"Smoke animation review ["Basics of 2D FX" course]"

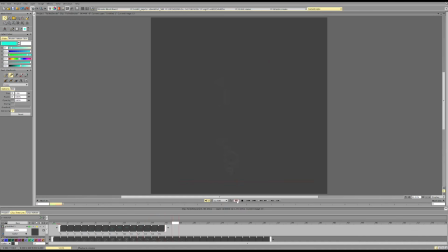46:35 I don't know. We can make it more volumetric if we account for the surface even more.
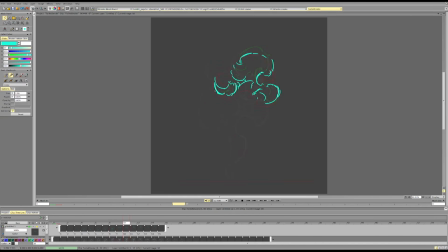46:48 So this is surface like that. Maybe some stuff goes and follows more of that curve as well.
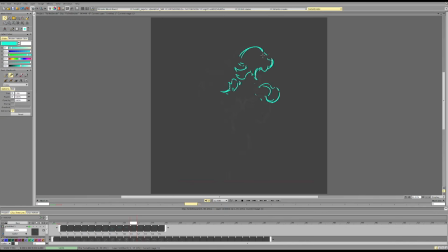This side of the smoke.
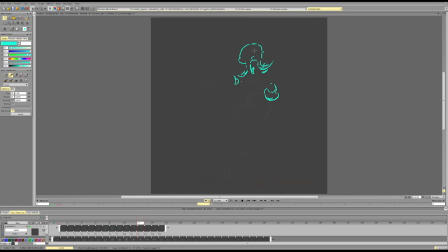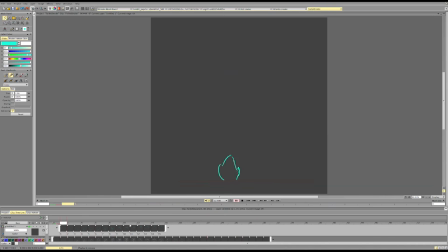And if I also make it kind of expand, this will make it even more like,
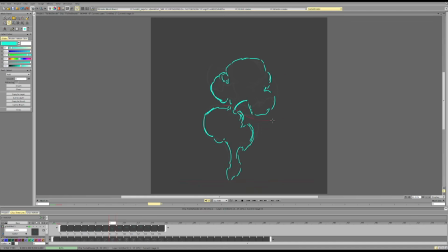47:57 it will sell the idea of it being like push from the inside even more, because then we'll see that it's kind of been pushed from the inside and erased and all that.
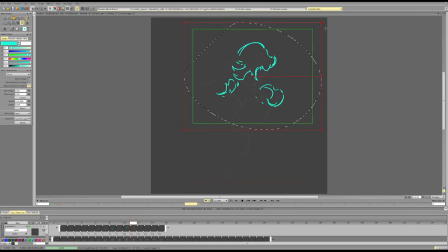Then it can shrink again when it's been cut inwards.
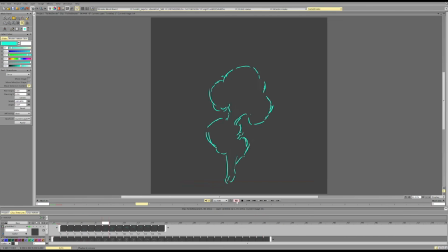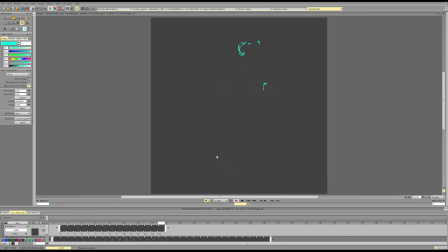48:49 So it's stuff like this. It's not easy to nail down, but having this general force rather than separating everything usually helps to create something more
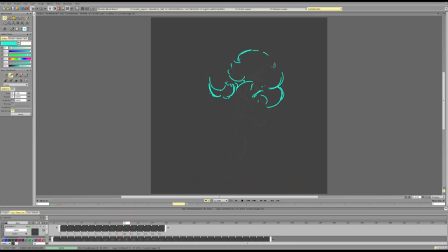49:11 volumetric, more connected, and more impactful.